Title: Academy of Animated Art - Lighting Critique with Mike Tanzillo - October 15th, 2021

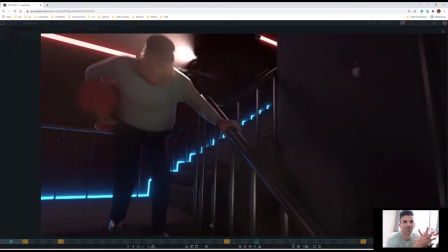[0:06]
Hello everybody and happy Friday and welcome to your daily lighting critique. I had a couple technical glitches.
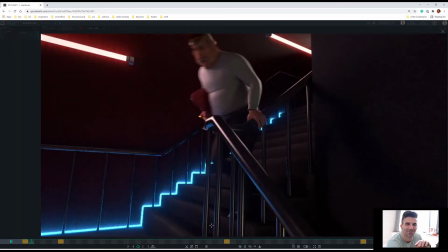[0:11]
I lost the audio in the original recording, so I'm going to go back and just hit the bullet points of the notes from today.
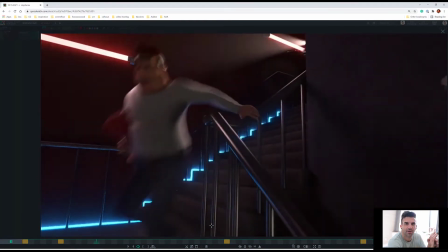[0:18]
So main thing off the top, no critique Monday and Tuesday of next week.
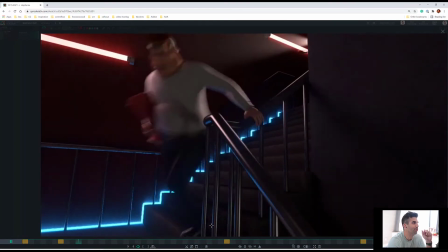[0:21]
I'll be traveling with my family and so we will be returning on Wednesday with a live critique then.
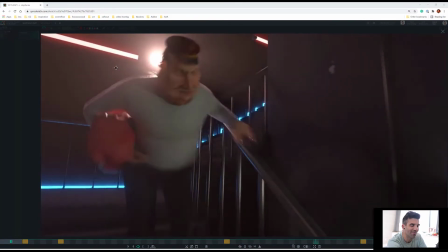[0:27]
So enjoy the long weekend, have a good time, and I will see you all back again on Wednesday. For starters, we have Stephanie's shot here.
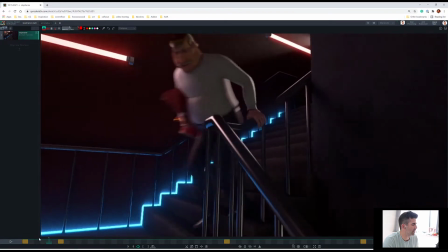[0:34]
So the main things that I wanted out of that we were taking a look at and that we saw was that number one,
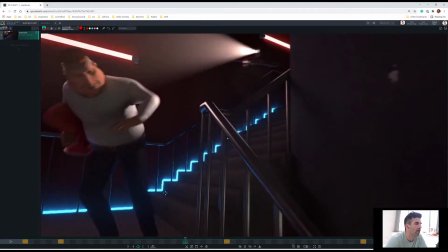[0:41]
the main I like that we've got the light from the drone is now hitting the guy throughout,
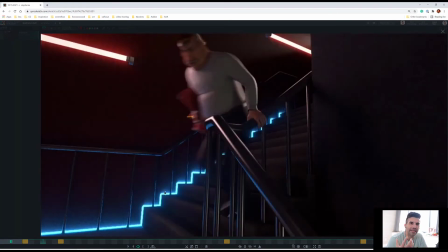[0:47]
but this needs to be the main light source. Like really hit him harder with it because there's a couple parts even when he's pretty the drone is pretty close to him right here.
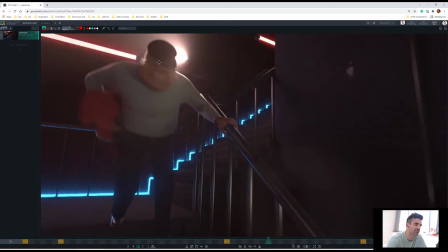[0:57]
And like you can kind of see a little bit, but I want to feel like this guy's in a real sense of danger, and that can only come through when the light is like really kind of beaming down on him.
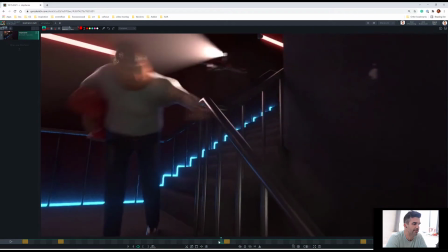[1:05]
So allow that light to be the dominant light in the scene. That being said, we want to feel.
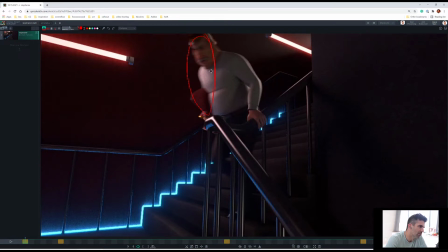[1:14]
So we're feeling a little bit, I guess this is the red light on there, it's a little bit warm, but we really want to feel like this is a saturated red light. This is a saturated blue light. We want to feel that on him. So we want to feel it as like a rim on his legs and on his body as he's coming down, and really feeling a sense of that
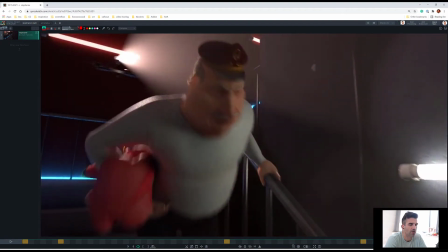[1:31]
like him going past that and then stepping away from it and then getting this light on his front.
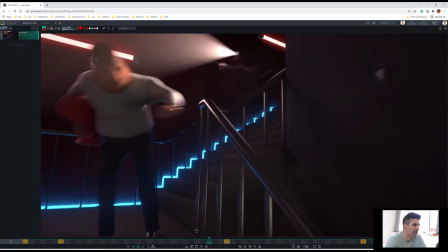[1:37]
The only other thing that we had, oh, by the way, I love the subsurface behind the ears. The only other thing that we had was the railing.
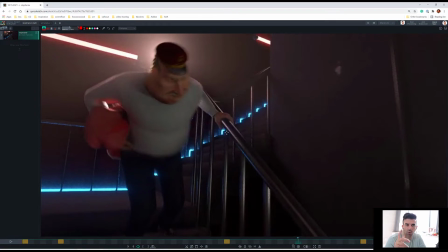[1:45]
It would be great if you could break up the spec with a little bit of a roughness because it's just like a little bit too clean and perfect. And with the carpeting, same thing. It's pretty even. It would be nice if maybe there was just like a simple pattern in that carpeting or something, just to kind of give it some more tactile feel to it.
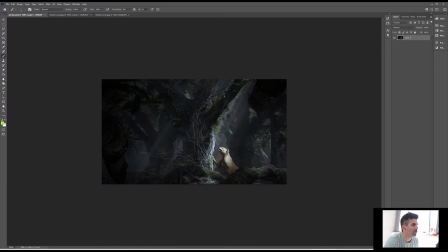[2:01]
For the other projects here, let's see. We've got Jordan's and Kelvin's.
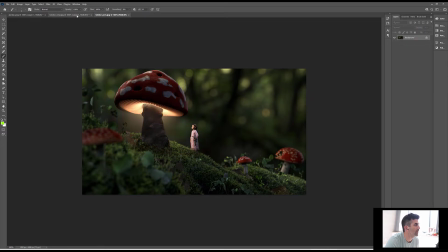[2:06]
So Kelvin updated quite a few things. We've got the mushroom updated, the displacement on the top. Some lighting differences in the foreground. So for the top of it, it was about getting that displacement. It looks great, but it's a little bit too rocky, so just smoothing that out a little bit. For the love the interior of this.
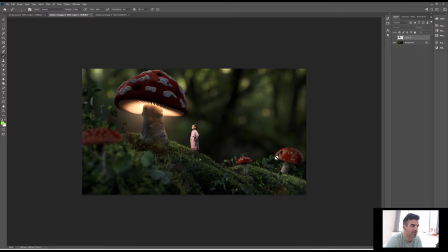[2:25]
I think that's looking really good. Actually, let me take this off because that was from the notes. Interior of this is looking really good. Got some more subsurface on the character, rotated her around a little bit, all looking good. So the only other note other than the top of the mushroom smoothing that out a little bit is that
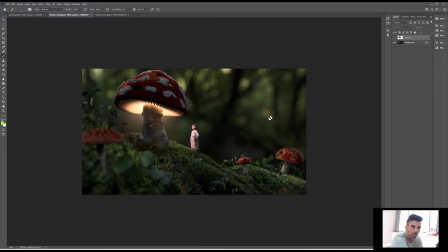[2:40]
we want to create like a little bit of a pocket of warmth for this character in this mushroom because we want to make a connection. We want to feel like they're having a moment here away from the rest of the environment. So the way that I theorized doing that was just creating like this little pocket of warmth in that region. So a little bit more warm light coming out and like all the components are there.
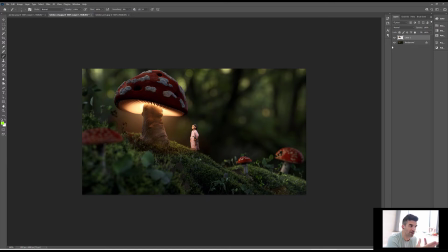[2:59]
The volumetric is there. It's just a matter of warming that up, warming up the light that's hitting the character, and even doing some comp treatment just to kind of get some heat in that middle section. But everything else is looking great. So much shaping going on here. The foreground looks really beautiful.
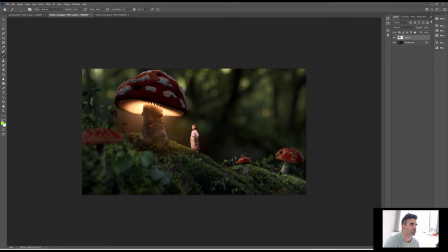[3:15]
Love the other mushrooms. It's just really beautiful bits of shaping throughout this entirety.
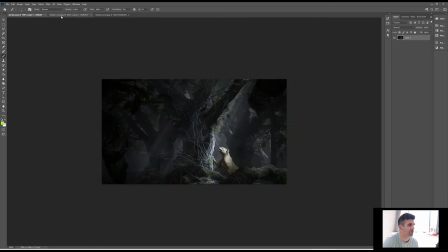[3:22]
And actually, this is a good transition. I didn't say this in the recording, but Jordan, like look at this background,
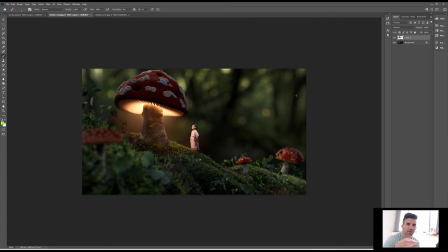[3:27]
and it's definitely dark, but you get feelings that there's light, like some sort of sunshine or something back behind these leaves, because there's like little tiny places where it breaks through.
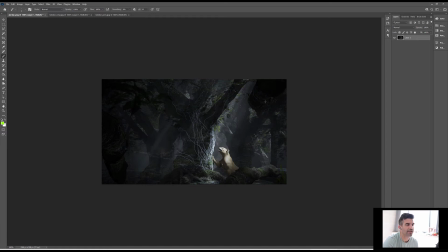[3:36]
In yours, I think we can get that same thing in some of these dark components, because I think one of the things that like I love that we've got the shaft of light coming down here, but the reason why there's so limited light is because it's getting stuck in these trees up here.
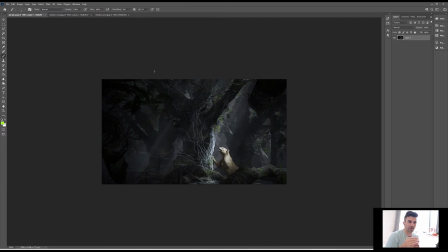[3:51]
So we want to get some sort of feeling of that, of the light kind of hitting up there. Maybe some leaves get some translucency up there. But I love the light coming down, the energy it's creating. And it's just really nice to focus in here. It'll be interesting to see how it plays out with the animation.
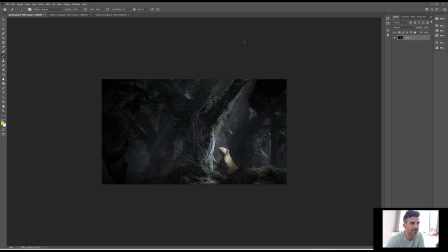[4:08]
Like, does it start here and then go into darkness, and then the lion as it goes down the branch, does it then reemerge into light? Does it stay light the whole time? How do we kind of want to play that up? So it'll be interesting to see how we work that as the animation comes through.
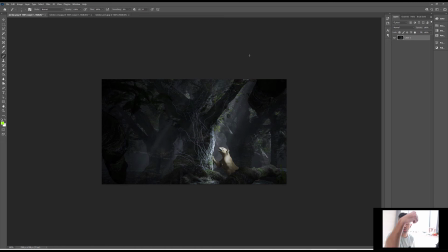[4:25]
The third thing that I mentioned was that with the strength of this key light, it's really powerful, and now when that light comes in, it like really brings with it a lot of energy that hits the objects that it runs into,
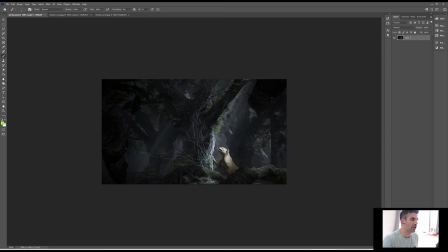[4:36]
and that power kind of explodes some of that energy back up into it. So I think getting some more bounce light up underneath the character would be really good while it's within this very bright key hit section. You talked about the fog. VDB's work.
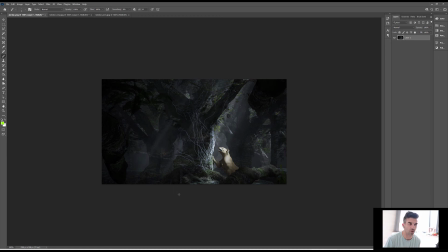[4:53]
I would definitely, or you can just use like Arnold's built-in environment fog type feature. But the key is with environment fog stuff, I almost always do it in render because it is a 3D element. It's not some sort of lens or photographic element. It's something real that's happening in the scene. So you want that 3D data with it.
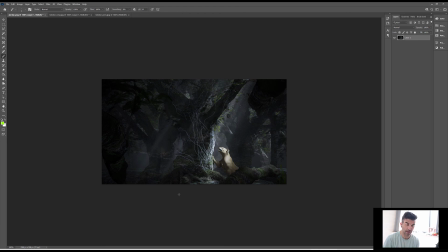[5:13]
I always do it as a separate pass so I can control it in the comp, but to generate it, I definitely want it in 3D space. But with the fog that we're slugging in here, I think it's creating, we're losing some of the darks in the foreground.
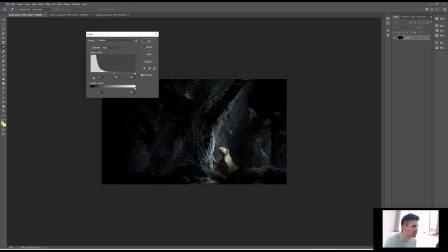[5:28]
So I think there's an opportunity to get some of those kind of very dark backs up in there. So, like I like the idea of stepping back into space in the fog, but make sure to reserve some nice darks in there for the foreground.
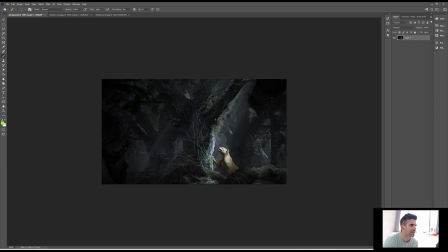[5:43]
And I think that is it for this. Yes, that is all for today. Again, great job this week, everybody, and I look forward to seeing you all when I return again next Wednesday. All right, happy lighting, everybody.